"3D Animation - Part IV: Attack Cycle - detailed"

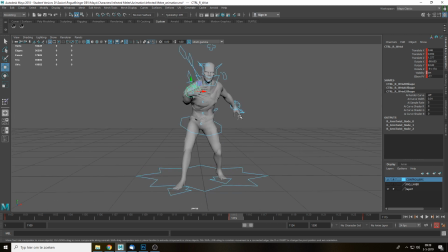(20:41)
But it's something to keep in mind, though, when we throw this back into Unity, that the distance will be less. So distance will be from this, right? So here, like 0.1 on the Z maybe to
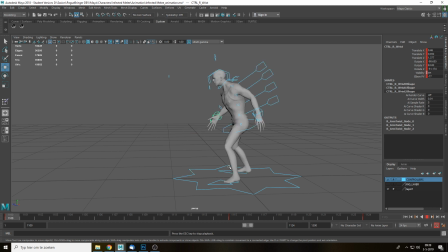(20:56)
1.5 on the Z. So that's something actually to keep in mind when you're doing this and importing this into Unity. This looks a little bit better though. It's not done yet, but it looks a little bit stronger than it was before. From this angle, it looks pretty good.
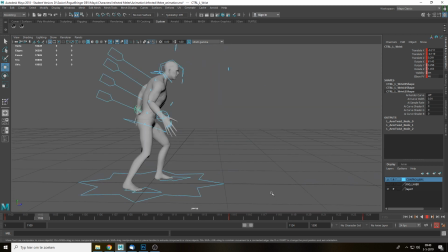(21:16)
On the sides, not really that much, but then again, the follow through will probably emphasize a little bit better though. I mean, some major skinning issues here. You'll probably fix those as well at some point.
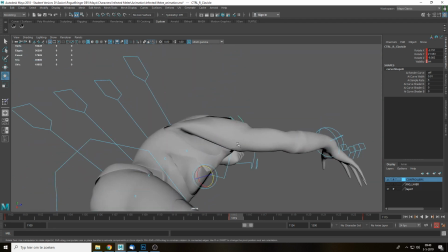(21:31)
Because the arm is really being extended here, it's being really pushed. And some weight pain issues here.
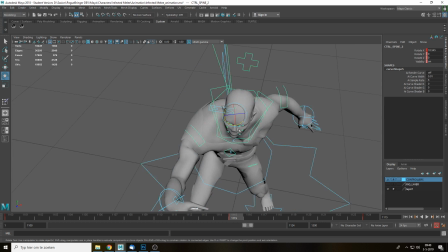(21:37)
Wow, that is really painful actually. Should probably fix these here as well, so I'm gonna go in top view here and just try to align them a little better.
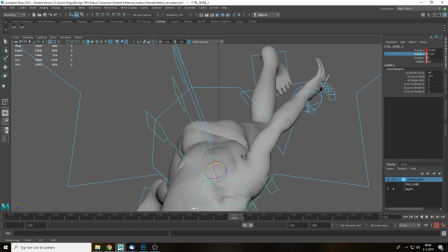(21:45)
Oh, wrong direction. Also probably fix some skinning issues.
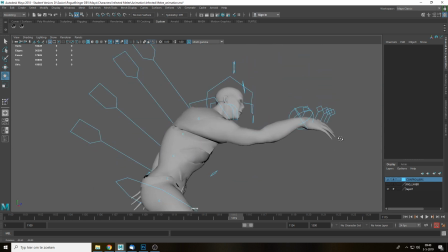(21:57)
Or not at all.
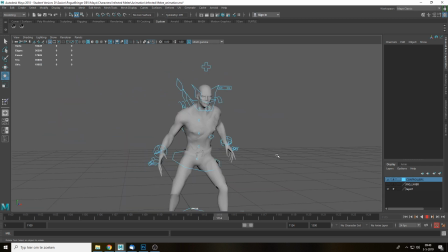(22:03)
So when you actually start animating, you actually find all the skinning issues, but okay. So this is kind of cool. I kind of like this. So let's go into the anticipation move, right?
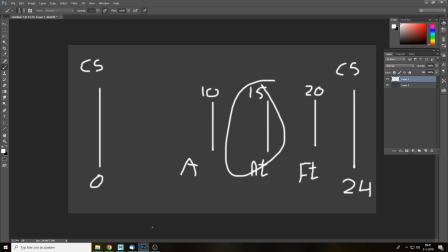(22:14)
So this one over here. So we now have this one. Now we have to go in between. So we're gonna add the anticipation pose.
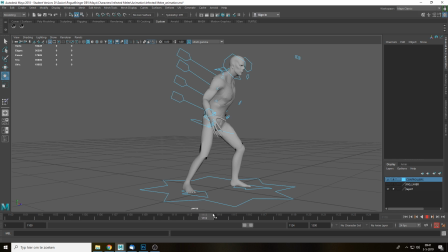(22:22)
Holy shit, what a word! So in this case, right, since we're moving forward, he should first move back a little bit. So you actually have to wait. So you first move a little back and then you go forward. So I'm gonna move a little bit just to try it out. See, moved a little bit to the back. You know, you can see it already works.
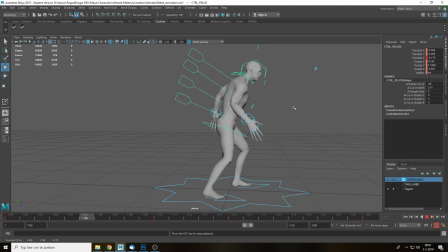(22:41)
The attacking also becomes more powerful. So if I undo this again, so you get this. But if I now add the anticipation pose here, I'm gonna move it a little bit back, maybe even further back. Now you can see it actually gets weight, right? Now it actually looks good.
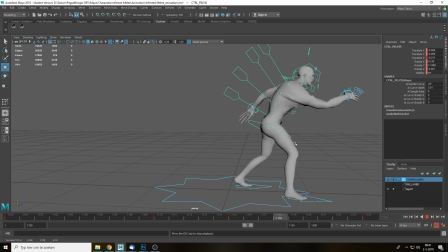(23:01)
Looks a little better.
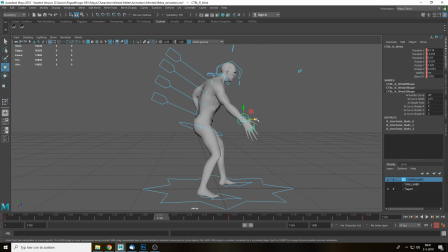(23:06)
Now I also probably want to move this arm back as well, so it also has momentum behind the actual swing.
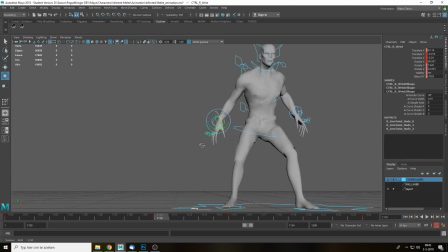(23:13)
So I'm gonna move this back here. Maybe also a little bit more on the X.
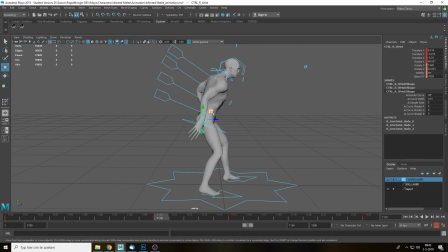(23:23)
Should be further, like way back here.
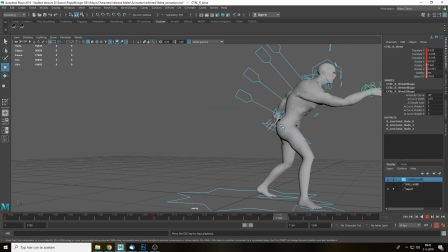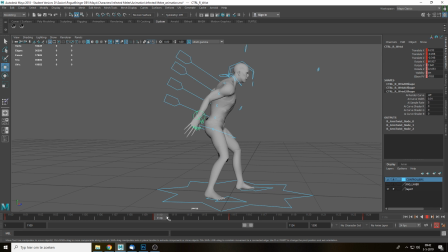(23:32)
You can see here it throws it back and then it hits it forward again.
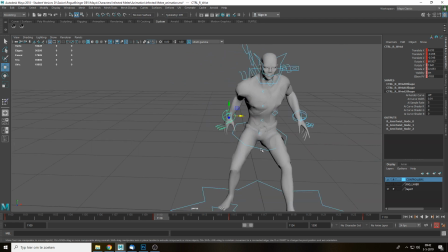(23:36)
So if we move our arm back here, we also need to change pretty much everything here. So I also need to rotate this back here. Let's also fix this here.
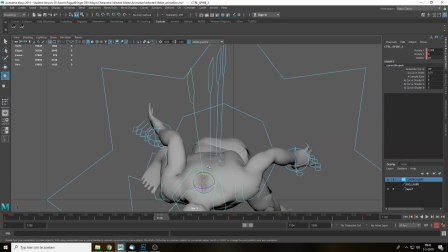(23:48)
And this should also go back a little bit further. So on this direction, let's do these as well straight away. A little bit more here as well.
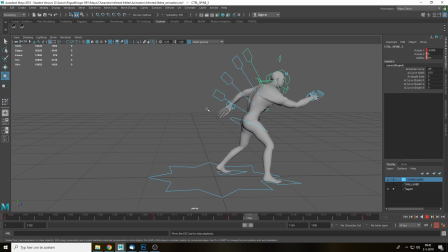(24:03)
But everything else is gonna look weird, but now you can see, right, it actually was a punch. By doing this, we can also have we also have extra space here now. So again, we can move the arm further back if you want to.
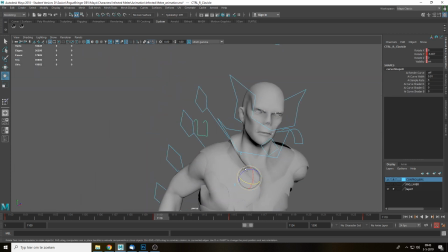(24:17)
But let's fix the clavicle a little bit. Should be lower here. Ouch!
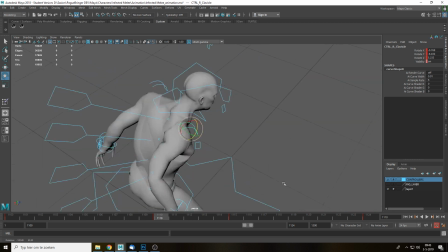(24:23)
I think I just broke his neck. Oh god, I hate skinning.
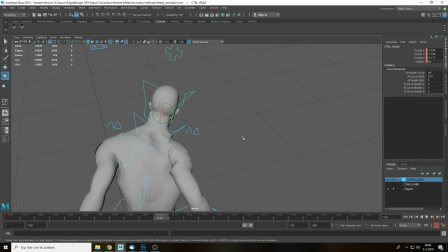(24:30)
Just move this a little bit here so we can counter. That looks really painful.
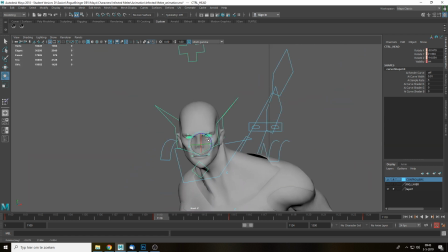(24:36)
I don't know where you're from, but this will look painful in every single country and every single culture ever invented.
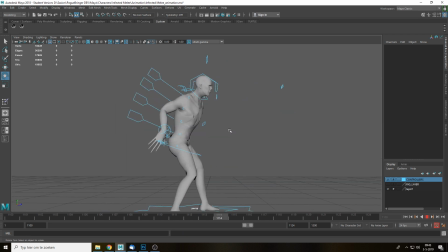(24:44)
But again, it's so fast, right? It's like 5 frames here. You probably won't even tell it, but yeah.
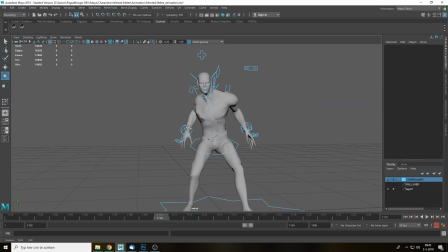(24:50)
But we should fix this. This looks really painful.
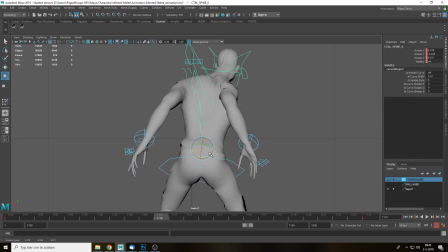(24:54)
Also counterbalance this again, so again the contrapposto, so it should be a little bit more like this.
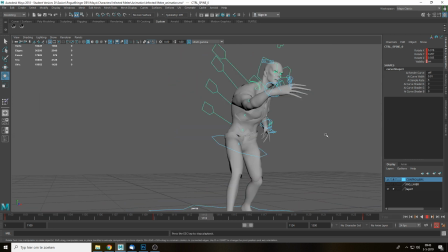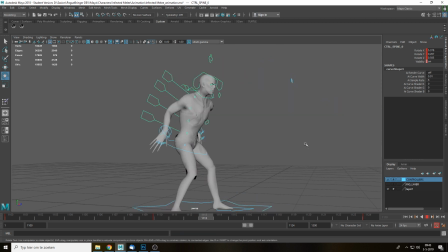So that works pretty well. We should probably move this hand a little bit forward, right?
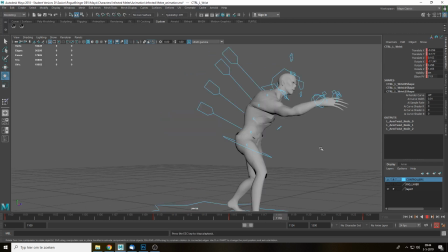(25:17)
So you get extra momentum here. That works really well as well.
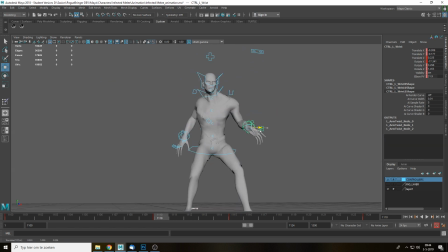(25:25)
Maybe even more forward, a little bit more here, less on the X. Rotate the hand here as well. Fix the
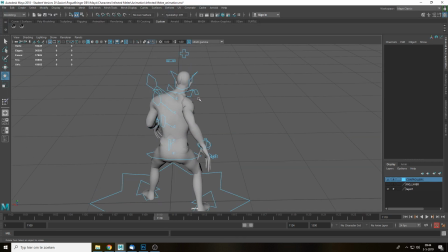(25:35)
god awful skinning here. Ooh, that looks really painful. Holy shit, I should probably a little bit less here.
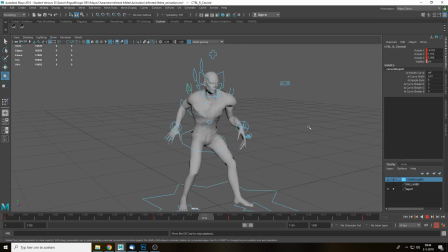(25:42)
There we go.
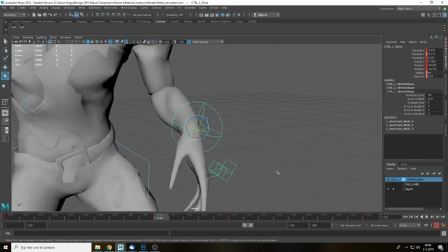(25:47)
Now the left hand though looks really weak in this stage, right? So we probably want to point it up.
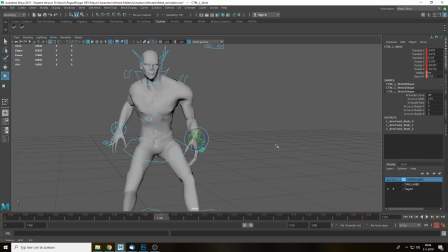(25:57)
Maybe a little bit lower here as well, and lower down the hand. Let's do a little bit less on the elbow.
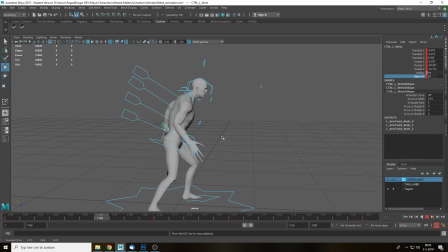Pretty good. Of course, this is not possible because right now he would just fall on his ass. So we need to move this foot here back, a lot back, and then we're gonna add some foot roll here.
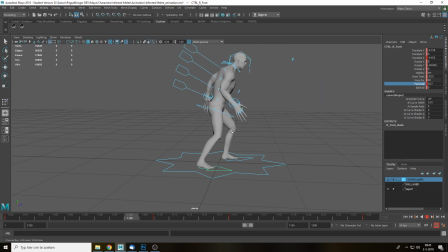(26:33)
See, now you actually get more weight here on the foot, and actually add more weight to the entire animation. So the left foot here, it just stands still. It doesn't move at all. Why is it rotated though? Oh yeah, that makes sense. Never mind.
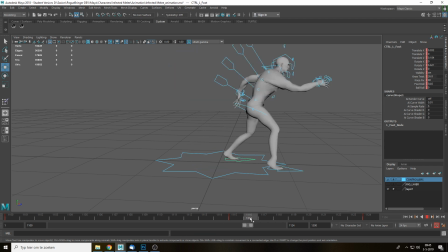(26:54)
So it adds more weight by doing this. I should fix the foot roll here.
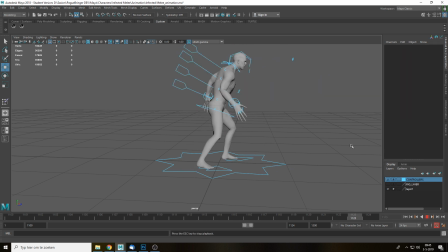That works well.
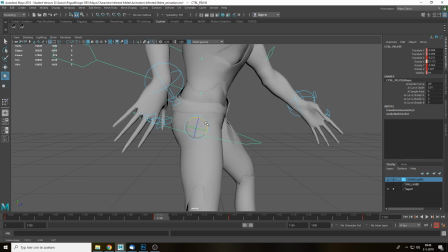(27:16)
Still maybe a little bit too much rotated here, so I'm gonna move a little back here. So I'll also throw it back.
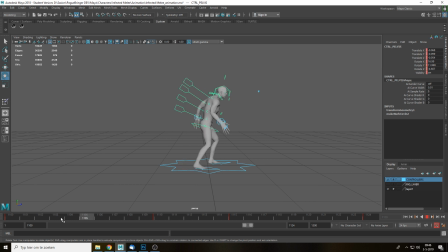(27:23)
Make it this and then this, so it actually adds more weight to it. It works pretty well.
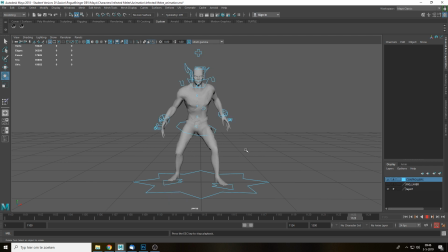Fixing some stuff here. Again, he's looking at the actual player.
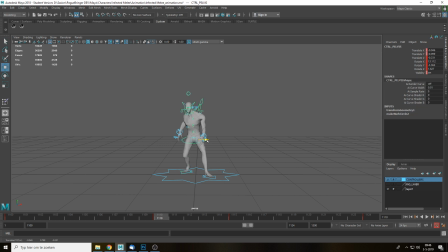(27:59)
Maybe if I move for a little bit to over here and then a little bit to the right, so we can actually shift the weight here a little better. Don't know if it actually matters that much though.
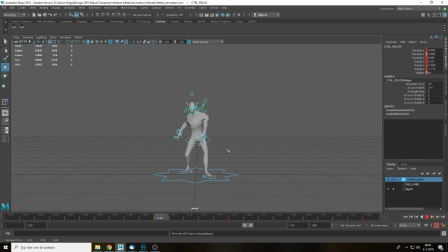The punch itself still looks weak, but that's because we didn't add the follow through yet.
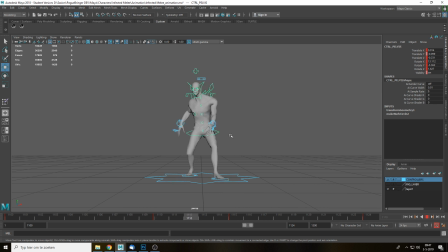I'm not sure about this. On the X though, maybe if we a little bit more like this, maybe break his neck.
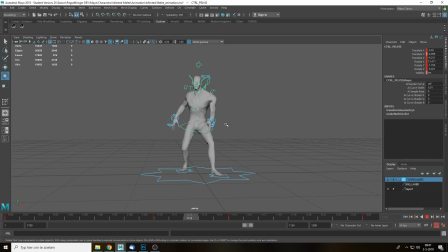(28:56)
That's a little bit better.